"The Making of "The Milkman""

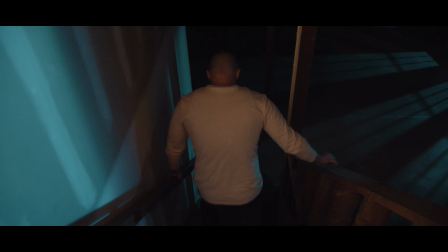(0:06)
After another successful year of making horror shorts, we made our final film and it turned out great.
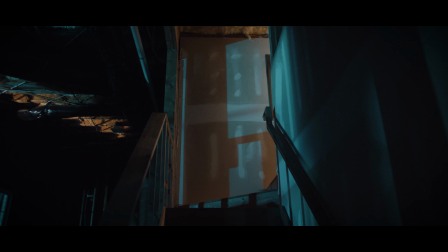(0:11)
There's so much to talk about, so I'm going to take you through how we made our short film, The Milkman.
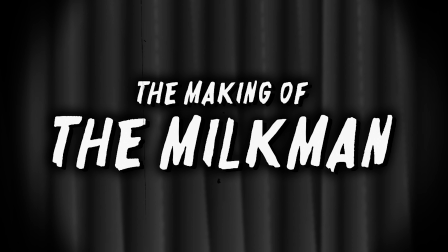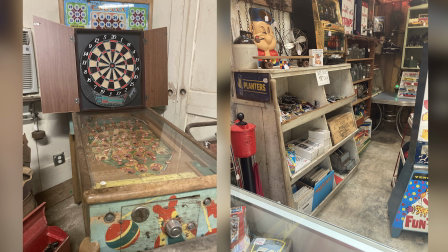(0:21)
While working on our previous short, Withered, I visited a shop to find an old shovel, and while at the store I stumbled upon this lovely 50s toy called the Peepscope.
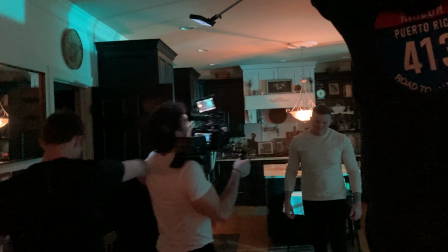(0:30)
This store had some incredible vintage items, and as I walked through the store I pieced together the main plot points, which were the comic book aspect and the Milkman.
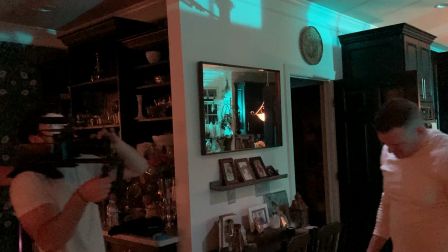(0:38)
Something that makes this film so visually appealing and artistic to us is the mix of mediums.
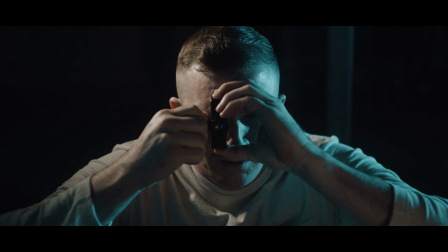(0:43)
Having the artwork done by our cryptic voice actor, Coulter Rail, enhanced the visuals of the film by so much,
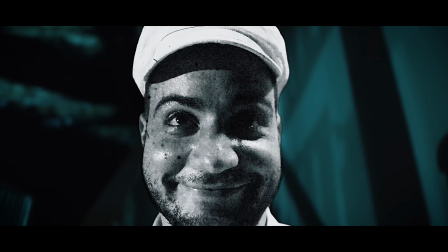(0:49)
and a huge shout-out goes to Coulter for being able to be our voice actor and artist all at once. I'm Coulter Rail.
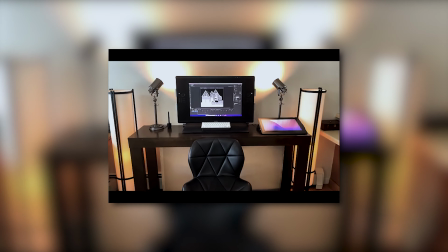(0:55)
I drew the Milkman panels on a Wacom tablet using Adobe Animate.
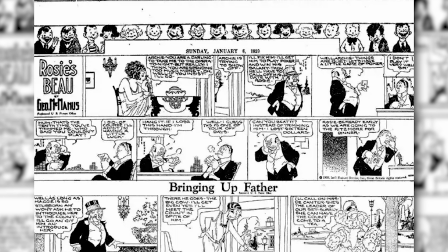(1:02)
Vincent steered me in the direction of comic strips from the 20s and 30s.
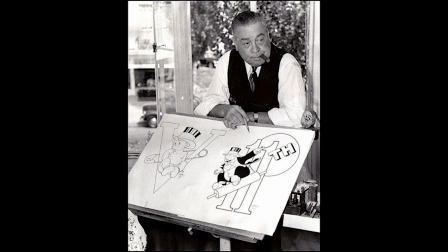(1:07)
The stylings of George McManus were perfect. His character's pupil-less eyes are already unnerving.
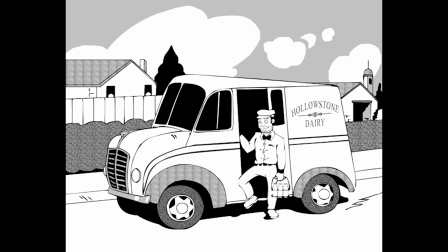(1:13)
I tried to stay strict to the side-scrolling comic strip format while our milkman is going about his plucky deliveries.
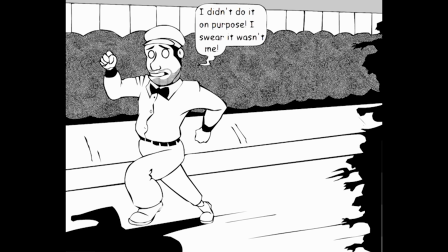(1:20)
And then, as the narrative turns to a poisoning and a mob chase, I began using more modern techniques,
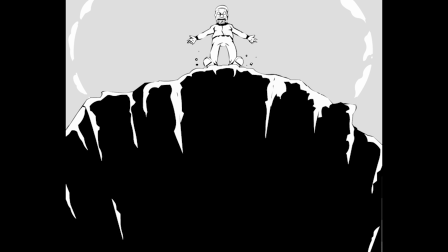(1:28)
like fisheye perspectives in the background, to make the progression subconsciously upsetting until we're left with a truly grim image.
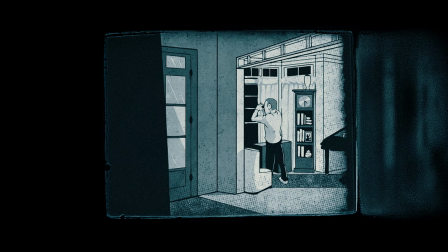(1:38)
As we moved on to the comic strip meshing with the real world, the challenges were definitely upped.
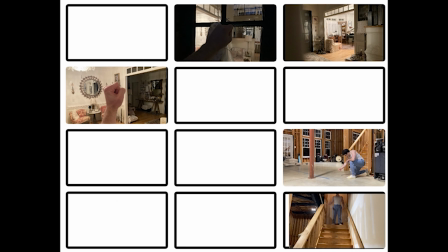(1:45)
Vincent sent storyboards and photos of the home interior, and then I tried to recreate them in that comic style.
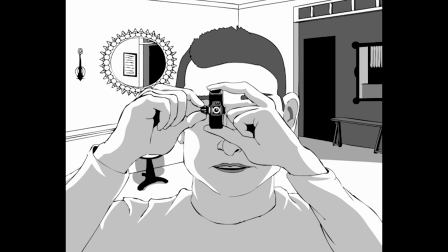(1:52)
Vincent and I are about a thousand miles apart,
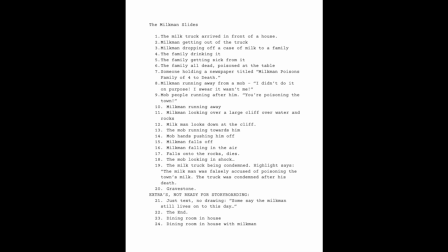(1:55)
So this final scene was made possible by a lot of communication and sending material back and forth.
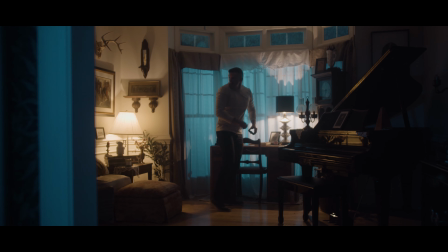(2:03)
To see it link together and click, and deliver a jolt to the viewers, that was something special.
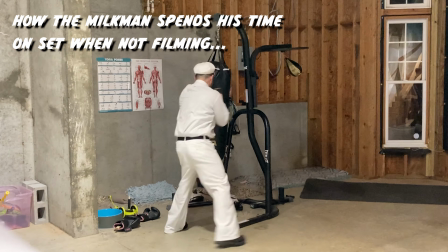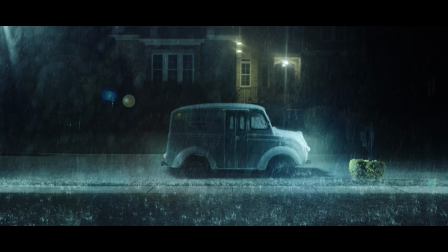(2:17)
I loved getting all the comments and messages asking how we did the Milkman truck, and it turned out to be way more simple than I actually thought.
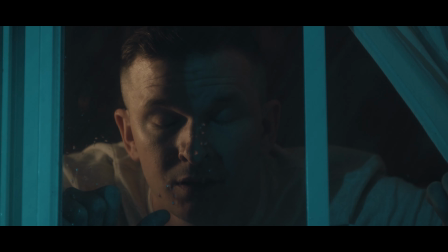(2:25)
Obviously, getting a real 50s milk truck would be nearly impossible for our budget, so I decided to try out miniatures for the first time.
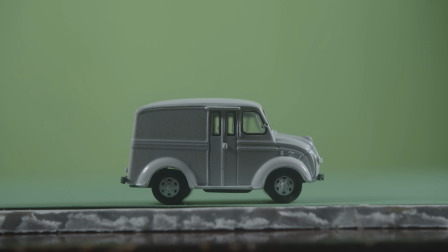(2:32)
I shot the truck itself in front of a green screen, which is a 1.87 scale model. I keyed out the truck, added a bunch of rain elements, lens flares, camera lens blur, and of course all the background shots, and the final shot is pretty awesome.
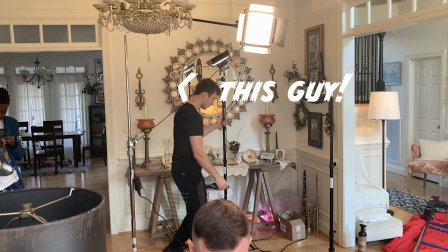(2:46)
Now, on to the lighting. Hey guys, I'm Preston, the gaffer for BHP. From the very beginning, we had a clear vision of how we wanted this film to look.
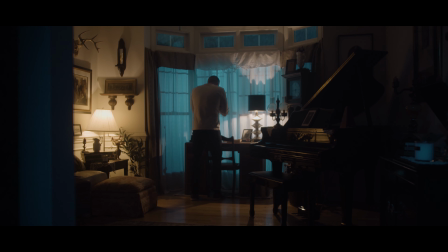(2:55)
We wanted to use pale blue tones because we felt that it would best match the milkman's cold demeanor.
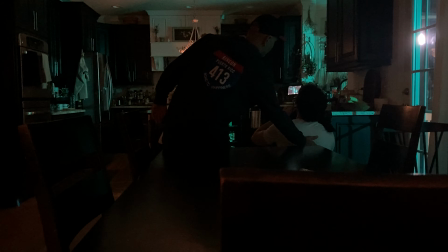(3:00)
In this film, we used the most lights we ever had in a BHP horror short, thanks to Luis Marin who came in clutch with bringing in extra equipment.
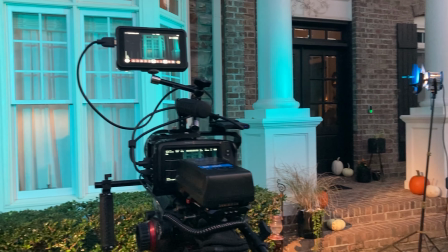(3:09)
In order to get the nighttime look in the house, we put five lights outside, one or two in each window,
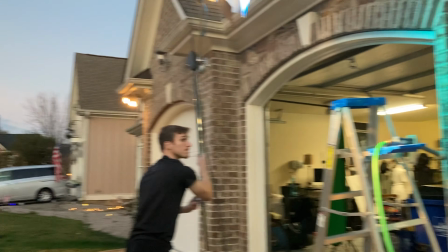(3:14)
then we used some smaller LED lights inside to fill in any space that we needed to see more clearly,
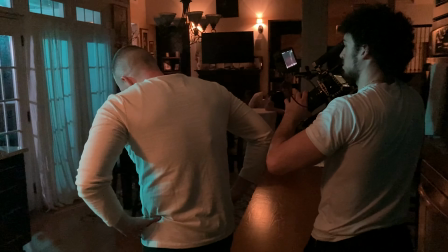(3:19)
which in most cases is the actor's face. I had a It was a blast helping create the look and feel of the Milkman, and I hope you enjoyed it as well.
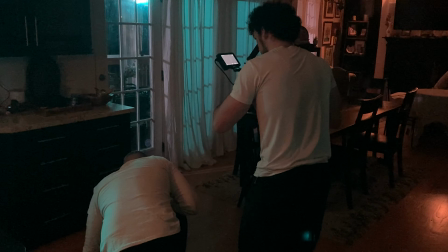(3:26)
The amount of detail in this short is pretty impressive compared to our other ones, and it really goes down to every window showing the rain coming down.
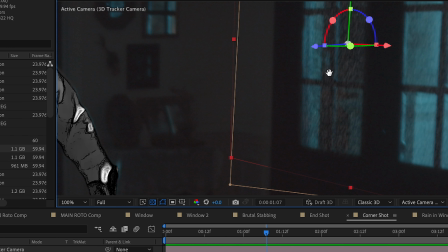(3:34)
I achieved this by tracking the windows whenever needed for a moving shot, and adding the rain in through luma mats and after effects, and it really added to the atmosphere.
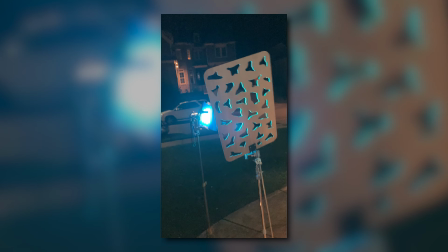(3:44)
Having every area of that house lit really helped me on the camera because I didn't have to restrict myself on what I could show in the shot,
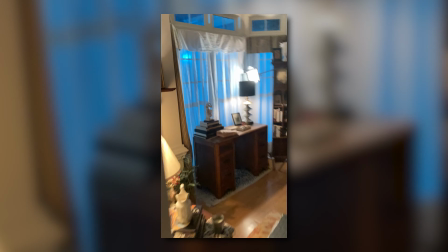(3:50)
and everything turned out so much better thanks to this.
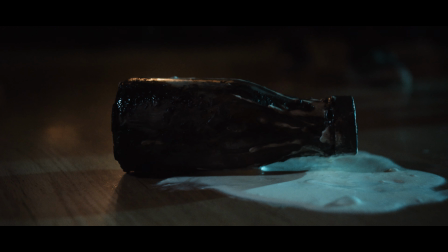(3:58)
The awesome props were made by my mom, Ginny Dormani, who always does such a great job.
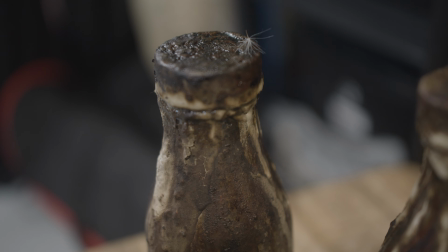(4:04)
She made these really gross bottles out of brand new bottles that she stained and gave this really nice rustic look.
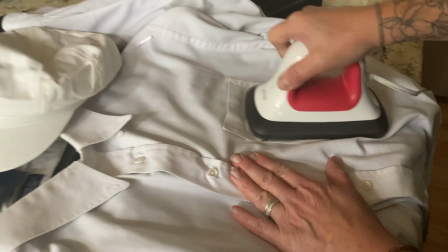(4:11)
She also made the Milkman costume and attached the logos to it.